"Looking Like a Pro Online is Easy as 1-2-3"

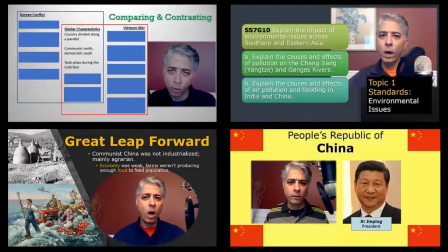(0:01)
Teachers have been thrust into the world of video conferencing and online instruction with little preparation. We've been making it work, but let's see if we can go a few steps further than that.
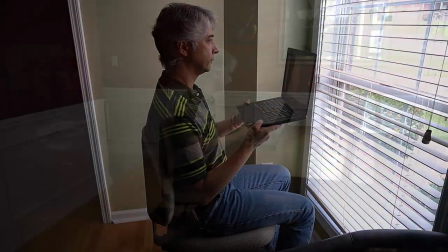(0:12)
With a few simple tips, we can enhance online learning by helping our meetings look and sound more engaging.
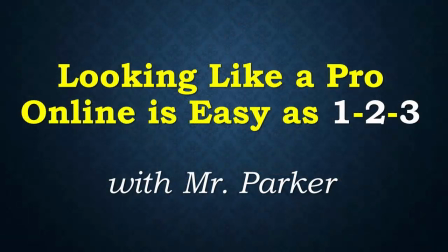(0:18)
We may be newbies, but looking like a pro online can be as simple as one, two, three.
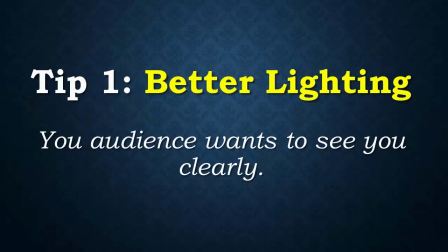(0:25)
Let's start with lighting. You want your audience to be able to see you clearly. The webcam in your computer works automatically, but it can use your help.
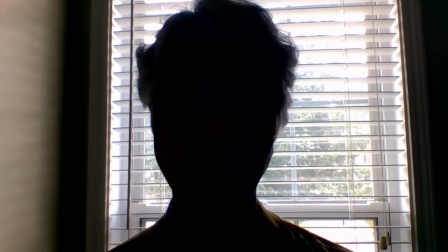(0:32)
How many of you have joined a teleconference only to find that you look like this? This is an example of backlighting.
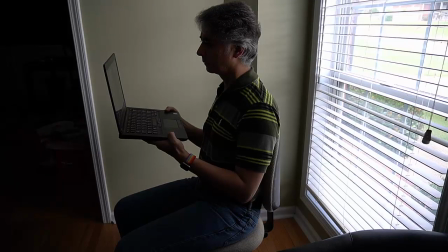(0:38)
The webcam is setting its exposure to the bright sunlight from the window behind you, leaving your face in the dark.
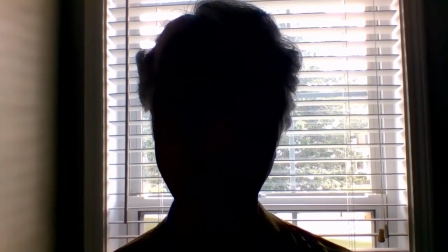(0:44)
Since you can't reposition this light source, the easiest solution is to reposition yourself.
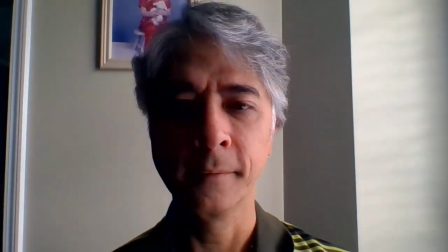(0:49)
Look what happens if the subject simply turns. That's a bit better with the window to the side.
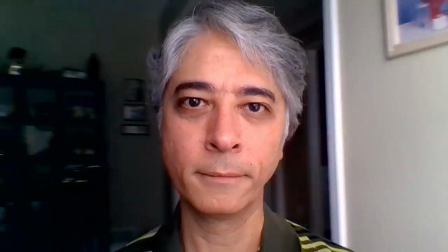(0:58)
Now that's much better with the window in front.
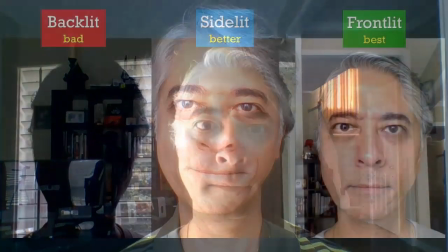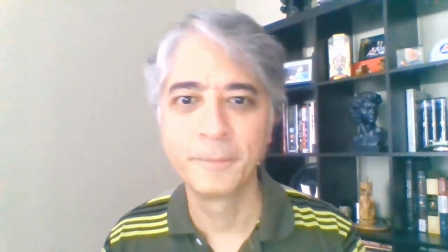(1:08)
Have you seen video look really fuzzy and pixelated, like this? You might assume that you have a poor camera that can't focus well.
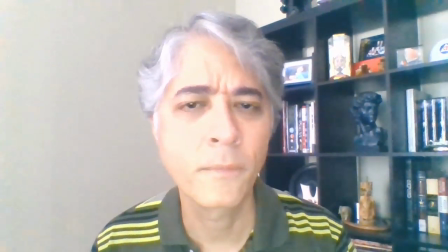(1:15)
The real problem is the room is too dark for the webcam.
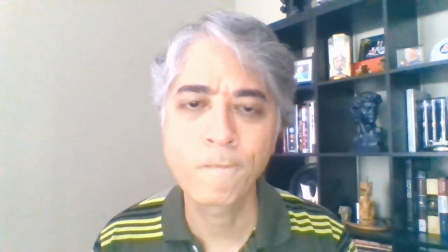(1:19)
Cameras need way more light than our eyes do, so rooms that seem perfectly fine for reading or watching TV may be too dark for your computer,
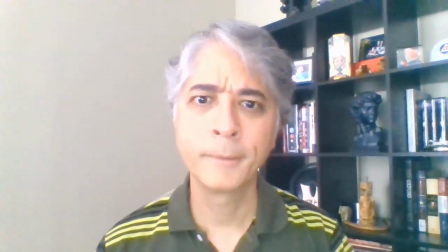(1:27)
forcing the camera's image sensor to use giant pixelation to generate your video. The solution here is to bring in more light than you think you need.
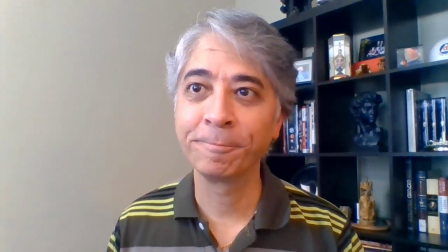(1:35)
Here we've opened some windows and turned on a couple of bright floor lamps. That's much better.
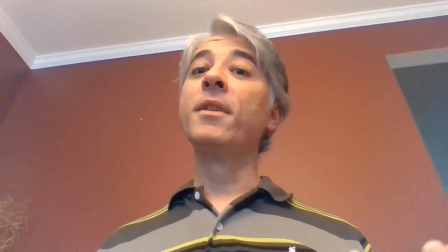(1:42)
Next up is framing. You want to look natural and engaging to your audience.
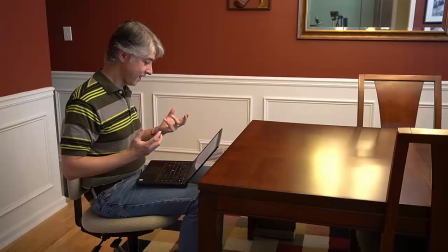(1:47)
Why does this presenter look so unnatural? Yes, it's the low camera angle.
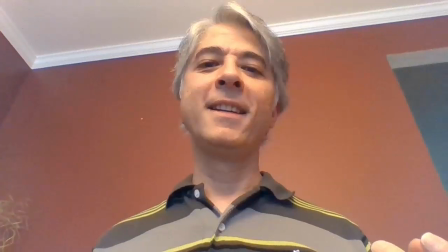(1:52)
He has his laptop literally in his lap. The result is a very distracting, unflattering, and unprofessional camera angle.
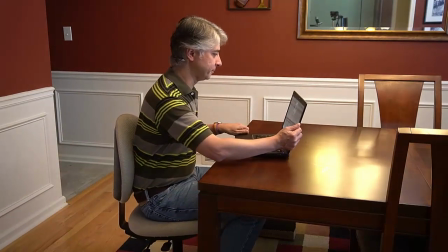(2:01)
The cure is to raise the laptop higher. Let's place it on a table. That looks a lot better, but he's still looking down at the camera.
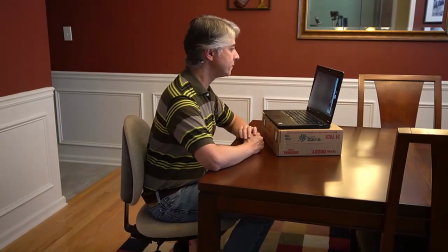(2:11)
How about putting the computer on a small box or a stack of books? Now the camera's at eye level.
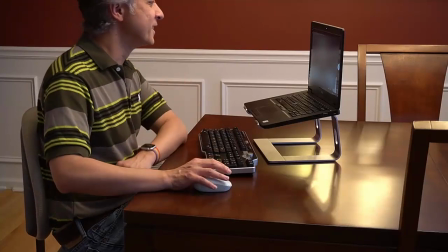(2:17)
If you want to get fancy, you can get a laptop stand. This makes it easier to conduct business with a separate keyboard and mouse.
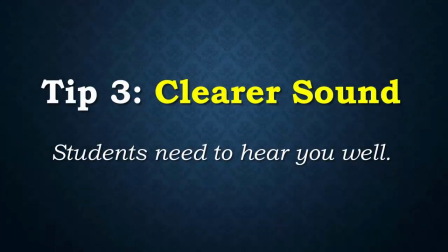(2:23)
Our third fix is sound. Your audience can engage with your lesson better if they can hear you clearly. Consider getting a USB headset or microphone. Let's compare some options.
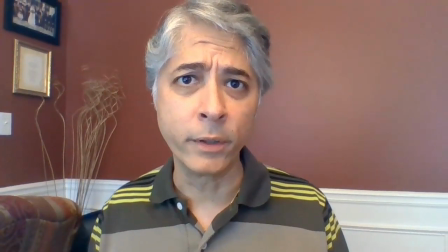(2:37)
This is how I sound using the built-in microphone on the laptop.
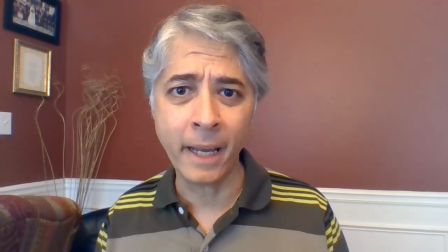(2:40)
As you can hear, it does pick up an awful lot of ambient noise in the room and echoes.
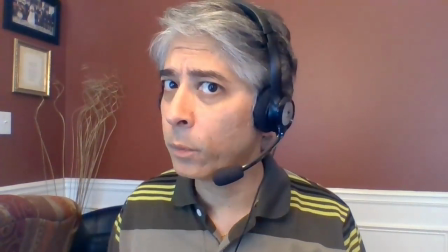(2:50)
This is how I sound using a USB headset. This one is the Logitech ClearChat, available for about $25. dollars.
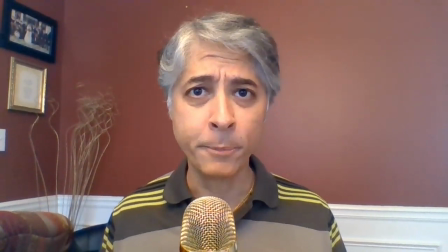(3:01)
And this is how I sound using a quality USB microphone. This particular one is the Blue Yeti Nano, which retails for about a hundred dollars.
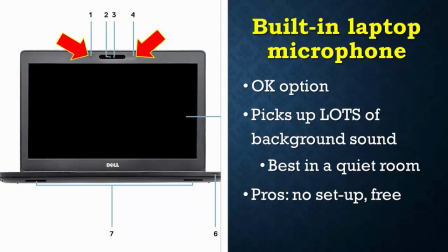(3:11)
As you heard, the built-in laptop mic is an okay option. They do pick up a lot of background noise though, so they work best in a quiet room.
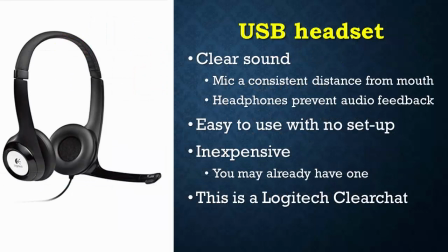(3:20)
A good USB headset is a much better choice. They're easy to use, affordable, and sound great. Logitech's ClearChat is my favorite but there are a number of good options on the market. Many of your students favorite YouTube and Twitch personalities wear headsets.
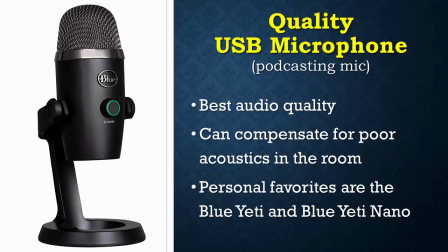(3:34)
If you really want to get fancy, you can't go wrong with a high quality USB microphone, sometimes called a podcasting mic. They give the clearest, most professional audio. My favorites are the Blue Yeti and Blue Yeti Nano.
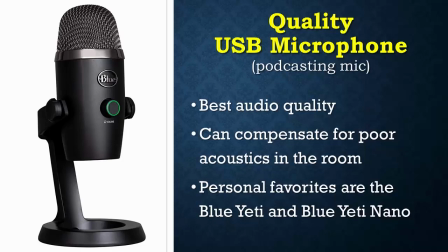(3:47)
They sell for around $100 but you can find the Nano for much less when there's a good sale. So let's review our three easy tips.
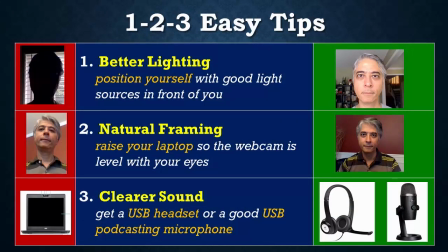(3:55)
For better lighting, position yourself with bright light sources in front of you. For more natural framing, raise your laptop so the webcam is at eye level. For clearer sound, invest in a USB headset or good USB podcasting microphone.